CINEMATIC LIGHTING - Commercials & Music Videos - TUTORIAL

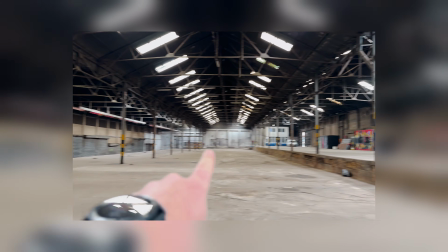It's shoot day and you start lighting the set. Even though you had a clear plan, somehow you're just not getting the look you want.
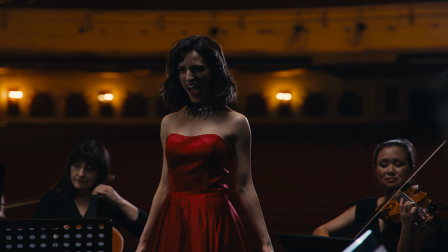We've all been there. You have an image in your mind, but you're just not able to execute it practically.
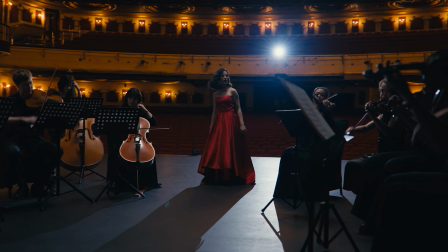In this video, I'm going to break down a few recent lighting setups from music videos and commercials with a special focus on how to interpret a scene.
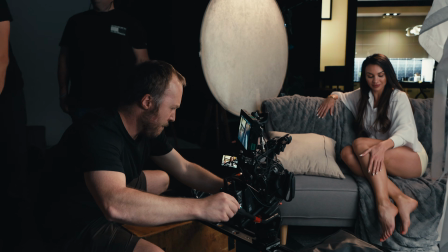Whether you have the opportunity to scout a location or simply have to light what is presented to you.
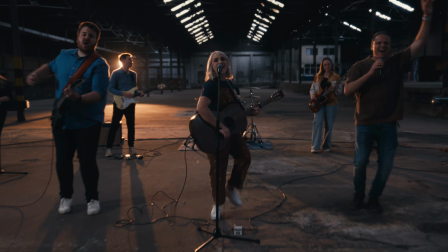These days, majority of my shoots are always preceded by a recce, whether alone or with a director joining.
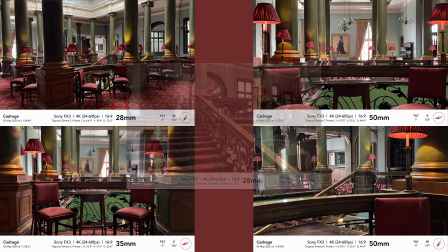During this scout, the goal is to find suitable frames where cinematic lighting is optimized, a little something I call reading the room.
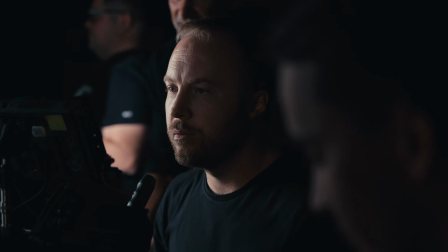Reading the room is the ability to look for a frame that meets certain requirements.
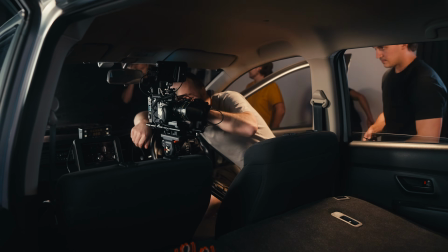These requirements might differ based on the style of your film, but in most cases, it looks like this.
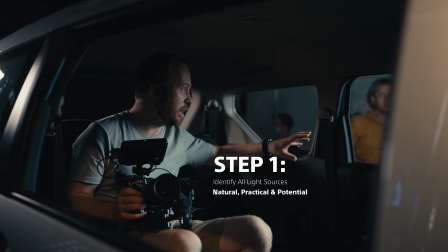Identify all light sources, both natural, practical, and potential.
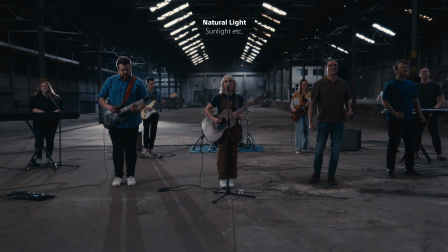Natural light, we're talking about the sun or a source that you cannot turn off. Practicals are lights that have a purpose to be there, like a lamp.
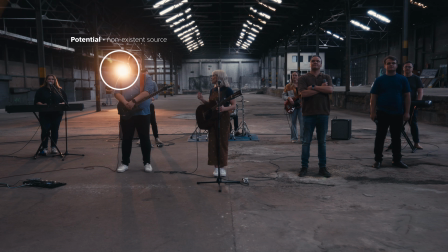Potential is where you actually consider adding a source that did not exist, but the goal here is to achieve optimal depth and contrast.
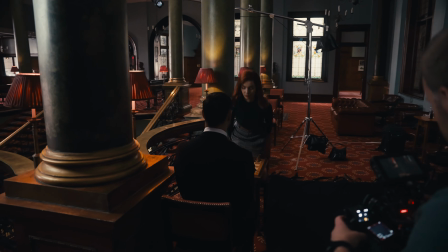Step 2. Finding a frame. Does the light in the frame allow you to shoot from the shadow side?
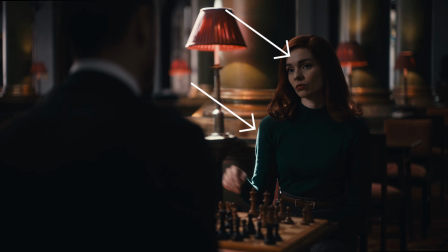In other words, when looking at your frame, is there a strong light source at an angle you can use to backlight?
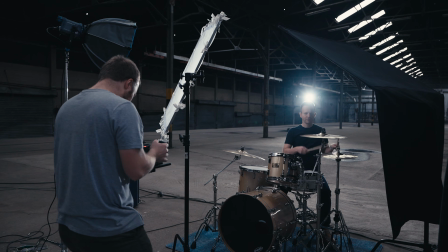Or will it be possible to create it by taking light away from one side?
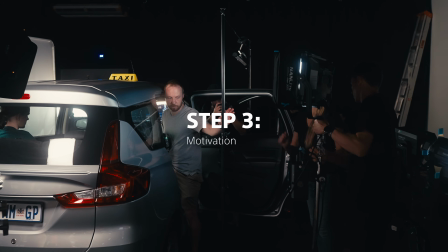Step 3 is where you start looking at light placement, and this is where motivation comes in.
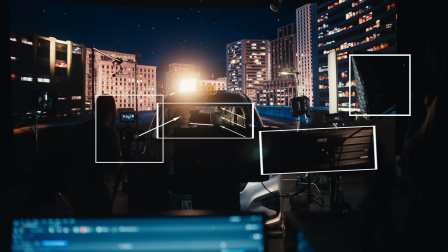It's one thing to motivate existing light, but the real question you have to ask is this: is it possible to add more depth and contrast in the process?
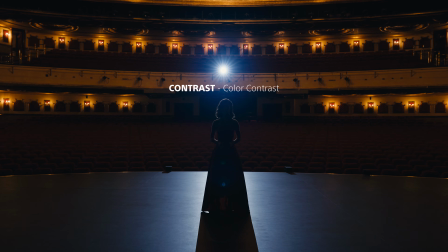Contrast can be achieved by having pockets of bright and dark, color contrast between different temperatures, and texture like reflections and shadows.
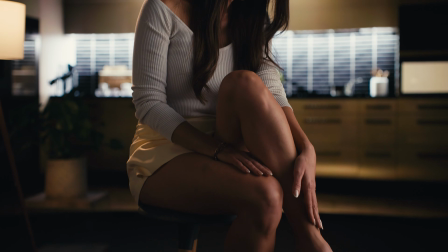Now let's break down a few examples for more context. This commercial was filmed in a virtual studio, so the backgrounds are not real.
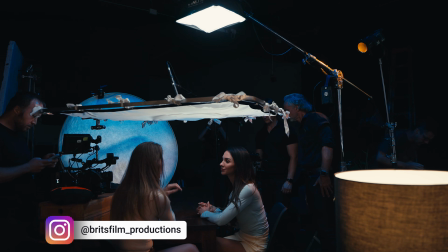Apart from building a custom set, this is probably the best scenario because you can do your designs in pre-production already with lighting in mind.
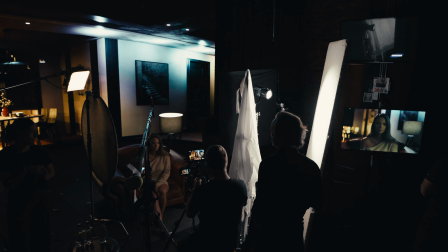Most of the time I don't have this luxury, but I figured it's a good place to start because it's easy to showcase the motivation in the scene.
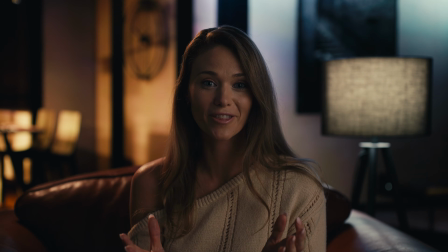Looking at the elements in this frame, you can make your calculations on how it was motivated.
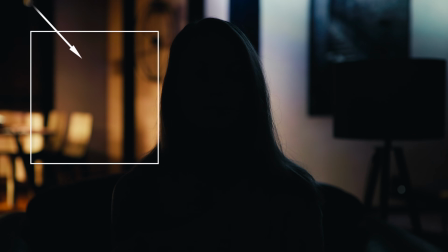We have this warm light in the background that we motivate with a similar warmth to create an edge of separation.
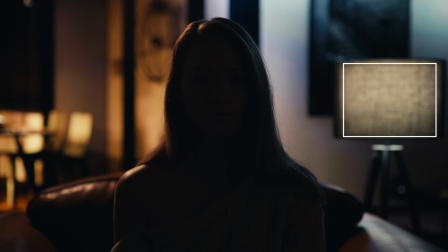Then we have this practical lamp, a physical object in the scene at neutral level, motivated by a big soft light.
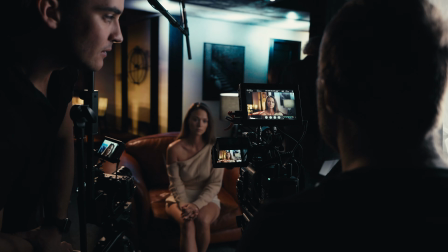It's a pretty simple setup, but let's take a look at the placement. To motivate the warmth coming from behind,
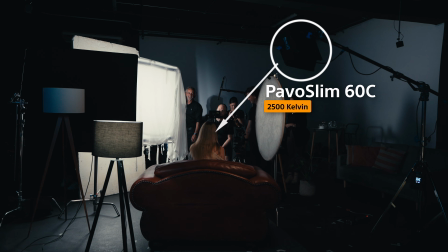I used the Pavoslim 60C with the softbox at 2500 Kelvin to create an edge and help with separation.
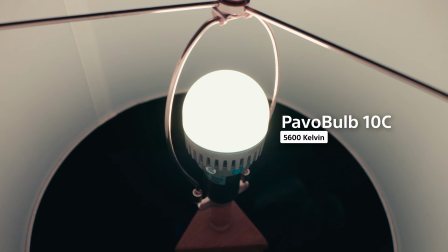The lamp had a Pavo bulb set to neutral temperature, and this is the main motivation for the key light.
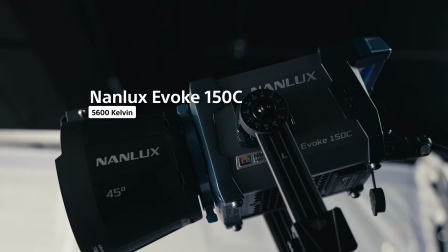Here I used the new Nanlux Evoke 150C, matching the temperature of the lamp using a book setup.
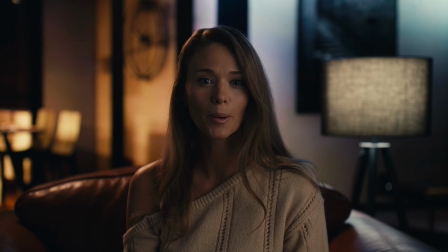A book light is one of the best ways to create soft, natural looking light in lower lit environments.
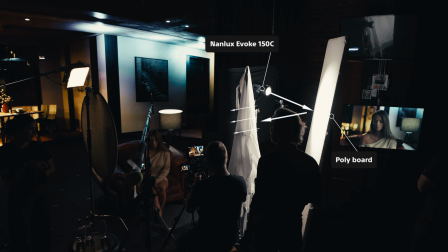Just shoot into a bounce board or reflector and angle it through a layer of diffusion.
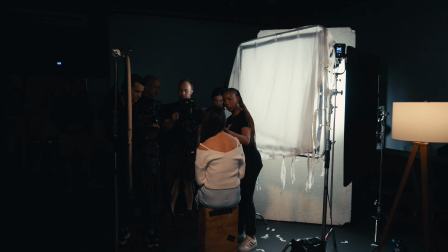I find a half diffusion to be the sweet spot, but in this case I threw a quarter silk over a quarter diffusion, and it worked really well.
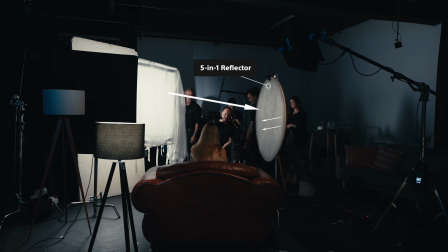The final touch is a 5-in-1 reflector bouncing some lift into the dark side, but still keeping the shadows deep.
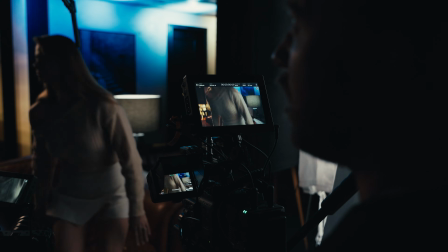Now a setup like this is really easy in a controlled environment like a virtual studio, where the backgrounds are predetermined.
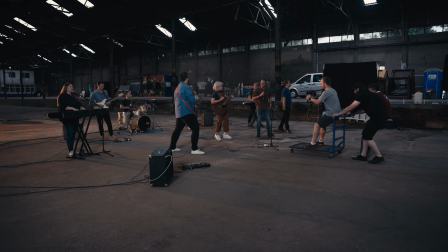But what if you're shooting on location, like in this music video?
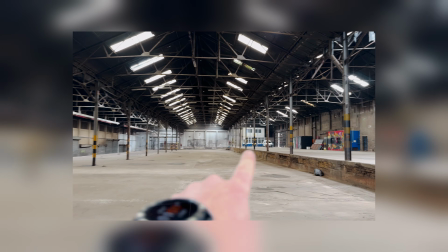When I scouted the place, it was pretty obvious that I would need to add strong light and take some light away to get more depth out of the scene.
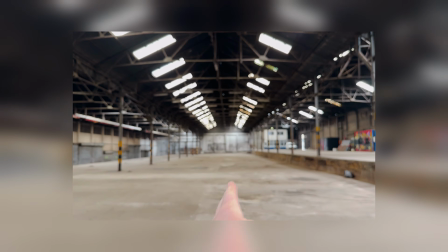The best frame for the video was in the center to get a feel of the symmetry, but this also meant that the light was pretty flat since it came from both sides.
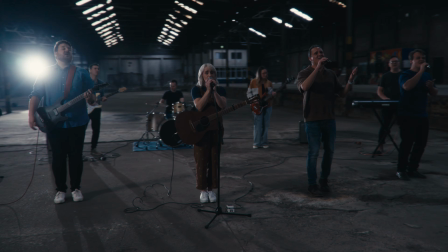I used only 2 lighting setups here with one variable,
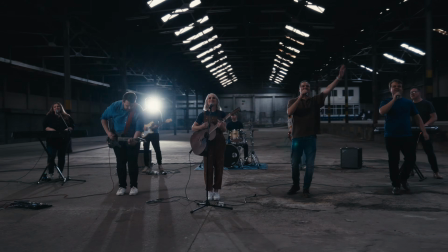lighting the wides with one setup and all the close-ups with a different setup, but moving it around.
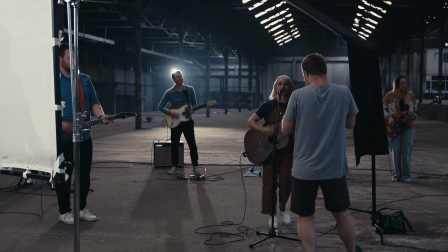The only variable is this light in the back.